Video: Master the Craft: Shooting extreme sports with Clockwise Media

My name's Dan Higginson and I am a skateboarder and filmmaker. My passion for skateboarding started when I was 14. When I first started making films it became pretty evident I wanted to do this as a career. So after graduating from uni I set up a company called Clockwise Film with a couple of mates and we basically started from the ground up filming music events and moving slowly into documentaries.
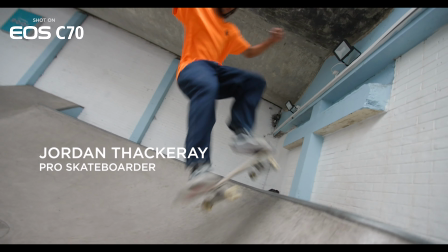(0:35)
In terms of shooting sport I'm fascinated by not just what they're doing but why they do it and I that's where the documentary part of my filmmaking experience comes in. It also allows you to use those skills in other elements of the film industry so all of the skills that you learn in film and skateboarding are transferable and I take those into other elements of filmmaking production.
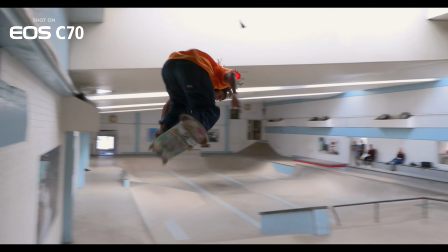(0:57)
It's not just about skaters coming, hit record, skater lands it, stop record. It's about capturing all the bits that are in between. Okay so today we are shooting with an XF605. it's a brilliant camera for shooting skating some of the features that I really like are the fold-out LCD screen the handle which is ideal for filming with skating because you can get down low the sort of weight and the ergonomics of the body are ideal all the buttons are really intuitively placed it's just one of those cameras that just sort of lends itself to a filmmaker's instinct you've also got the EOS C70 today we've got the 14mm wide lens on there with the 0.71x adapter which is ideal for getting low,
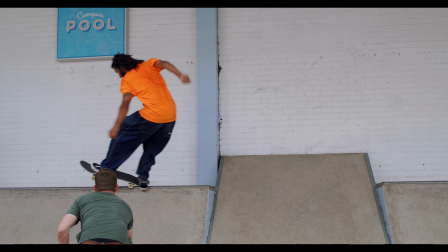(1:43)
getting close and getting in on the action which is exactly what you want to do when you're filming skating.
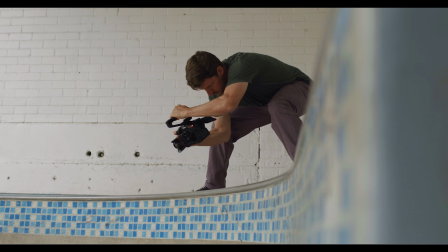(1:48)
So yeah let's get cracking.
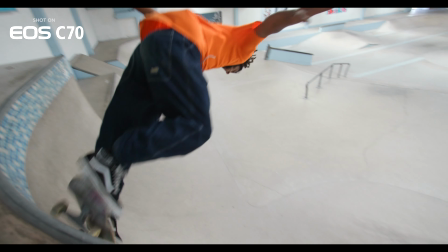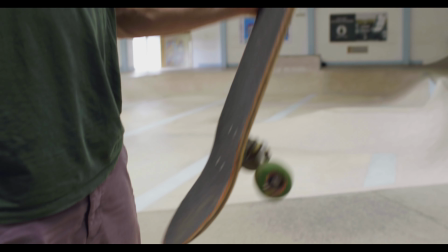(1:55)
Anyone who's going to be filming skating needs a board obviously but ideally a filmer board so this has just got bigger
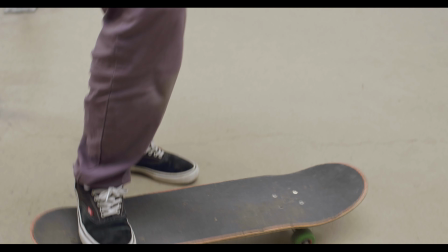(2:01)
softer wheels which means you're quieter and it also means you're less likely to hit a crack or a stone.
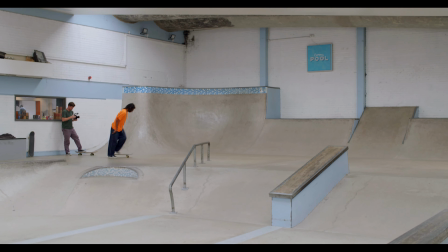(2:07)
What I like to do is be on the board as much as possible really the more movement the better so if you're following
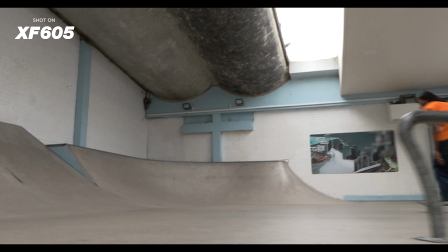(2:13)
a fisheye line obviously you're going to be on the board but also you can shoot long lens lines so that's where you might be on the other side of the
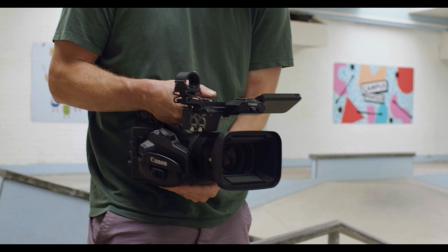(2:19)
park to the skater and you just sort of hold the camera nice and tight against your body and just sort of zoom in and then capture the action from a slightly different
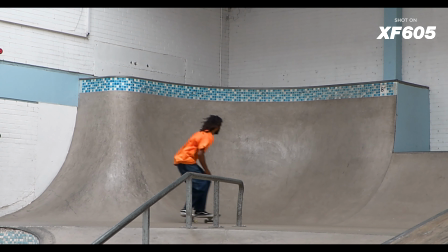(2:27)
angle it really showcases the speed of the line and the speed of the skater so a great technique especially when filming long lens is to have a start point of your scene so basically frame up a nice shot and then have the skater come into that shot
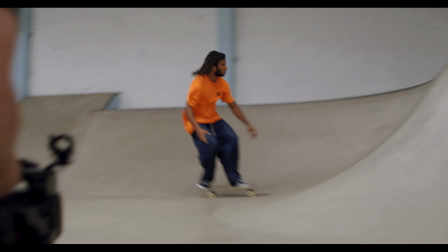(2:42)
so it's like an explosion of energy and if you can also frame up an end point so after the tricks happened let them cruise out of the
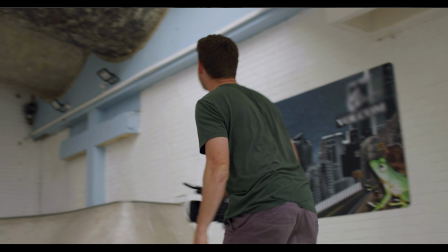(2:50)
shot and hold that frame. In this example my start point basically involves doing a focus pull so what we're doing is we're starting on manual focus we're
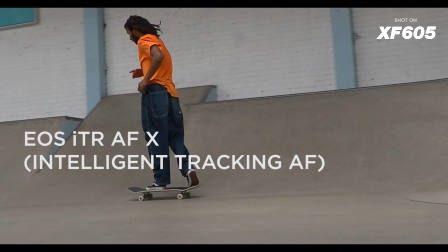(2:59)
focusing up the transition as soon as Jordan comes into the frame we flick it to auto focus and then we pull out on the zoom and that allows us to follow
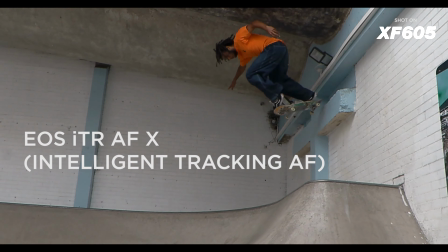(3:08)
him without having to worry about focusing for the rest of the night.
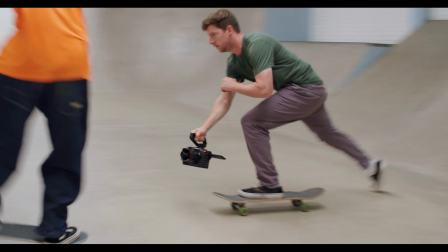(3:13)
Ever since the first ever skate video was made, camera operators realised that the actions, the skateboard,
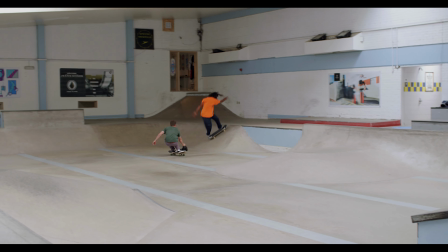(3:18)
that's the most important bit and so they got low and they got close to the board and that fundamental rule still applies and that also makes the obstacle that you're filming look big which is great because
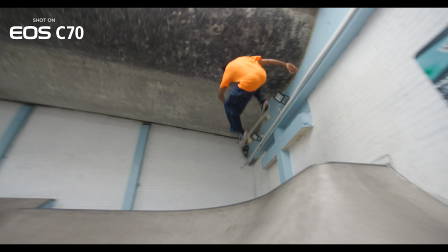(3:29)
it makes it look gnarlier or scarier or more difficult. One simple technique to make wide angle single tricks look quicker is to move the camera around the trick
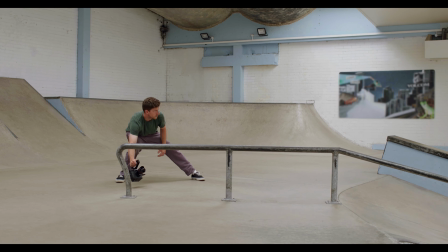(3:42)
in a sort of half circle shape like that and then just whip it around as you go through the trick and what this means is that he travels through the frame whilst traveling at speed
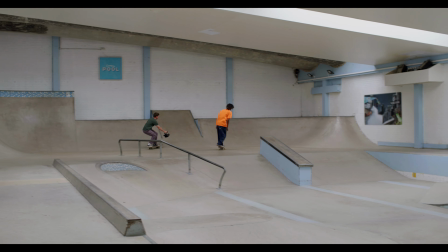(3:52)
so it just makes the whole trick look quicker all right so we just shot the back tail around the bowl corner on the EOS C70 and now we're going to go for some slow-mo just as a cutaway really basically just get the back tail super tight super close up real shallow depth
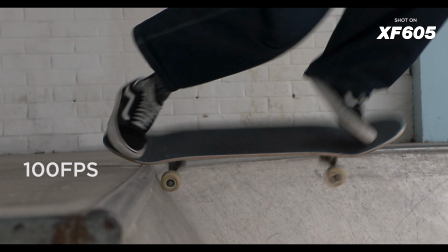(4:09)
of field 100 frames and then cut to the wide lens.